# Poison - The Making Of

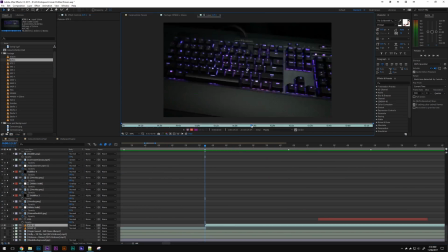4:11 I'm constantly going through and changing little details that only I might ever notice but I like these
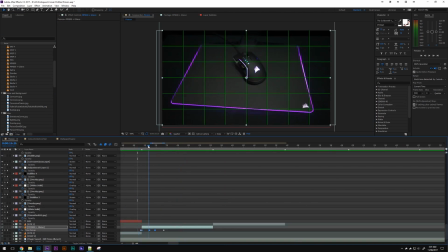4:17 videos to be as professional as possible even if it means spending more time on them than I perhaps otherwise should.
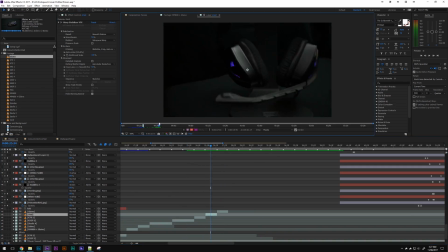4:24 When putting clips together I always try to alternate devices so that every keyboard and mouse gets screen time.
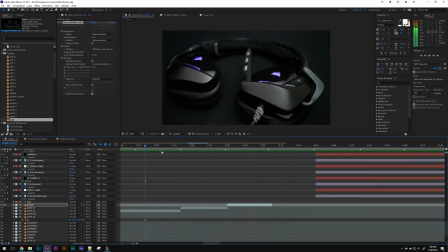4:30 This also shows off the profile on as many devices as possible. I don't do any color correction in my videos as I want things to be as genuine as possible.
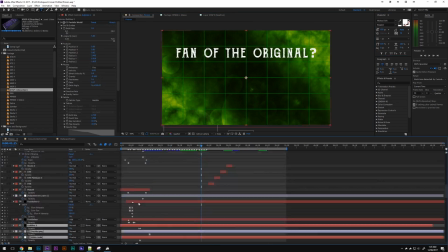4:39 I'd hate for somebody to download my profile only for it to look completely different in real life.
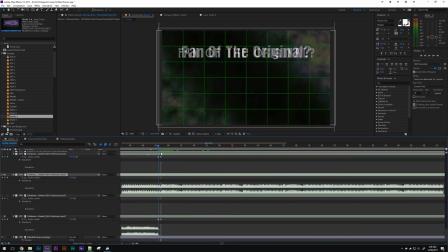4:45 Similar to the thumbnail I also design all of my icons and backgrounds in a master file.
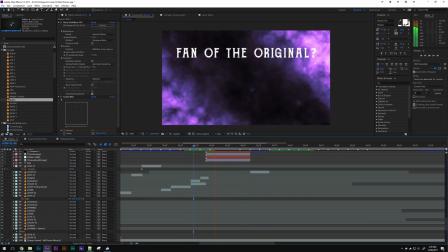4:50 Not only does this help keep things consistent but it also allows me to create them at a much faster rate.
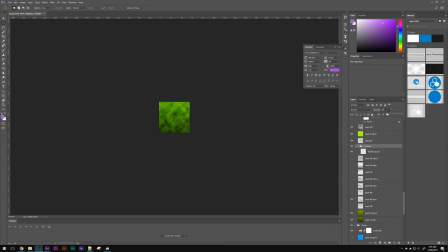4:58 I hope this was an interesting look behind the scenes for you and if you still don't have the profile
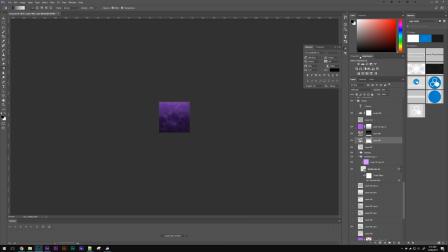5:03 you can find the download link on my website along with all the previous profiles I've created.